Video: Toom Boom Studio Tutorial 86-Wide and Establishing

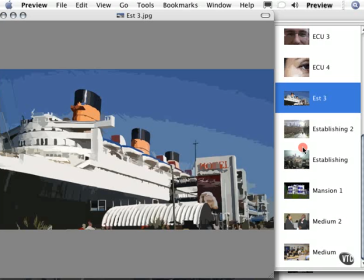[0:02]
When you want to let your audience know what's going on in the scene, you can use either a wide shot or an establishing shot. And it depends on what you're trying to convey, which would determine which shot you use. For example, in this instance, this cruise ship in front of this hotel could also be an establishing shot as well as a wide shot.
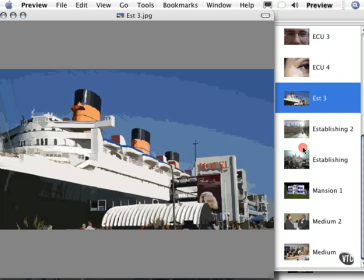[0:20]
And it's pretty much going to tell the audience what's going on in this particular time in the movie. Where are the characters going next? So let's make believe that the movie's opening up, and we see the police officers getting their mission, and they're told that they have to go stake out some smugglers coming from a cruise ship.
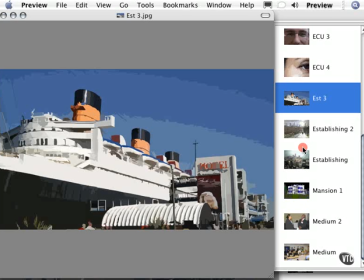[0:38]
So the captain gives them their orders, and they're like, okay, great. Now the next thing we see is the camera shows us they're in the car, and they're on their way. And then the next thing, we have a shot like this. And once again, since you're doing a spy movie, perhaps, you might have USS blah, blah, blah, a time of day on the screen to give that Mission Impossible kind of feel, or not.
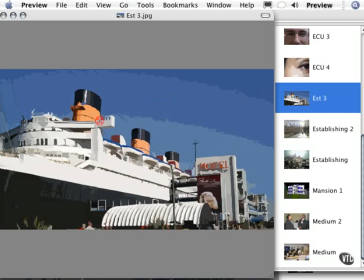[0:57]
So this shot could really let the audience cement themselves into the reality of where the characters are going.
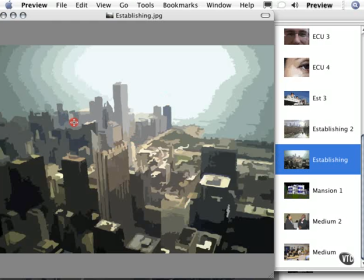[1:03]
Likewise, you can use an establishing shot like this, especially when the credits are rolling and the movie's just coming on for the first time. They show the audience where the movie actually takes place, the main location. So you would show a big city, for example.
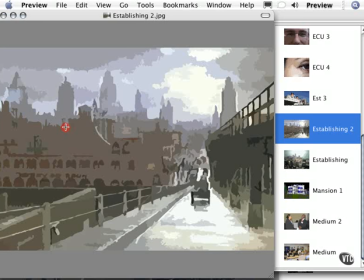[1:15]
I got these pictures from Google.com just to find some interesting shots to show you. And I applied some special effects to them using some filters in Photoshop. shot. So as you see here, we have a vintage shot of Chicago just to give the audience a feel for where the movie might be taking place as the actors' names are coming across the screen.
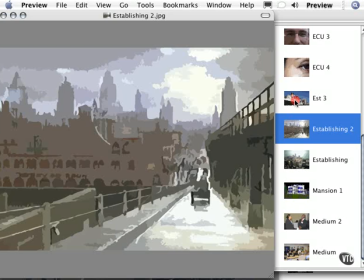[1:33]
So a wide shot as well as an establishing shot can cement for your audience where the scene or the actual film is taking place by
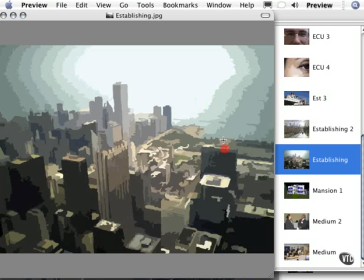[1:41]
giving us a location or giving us the feel for where the movie's taking place in a big city or in a jungle or outer space and that kind of thing.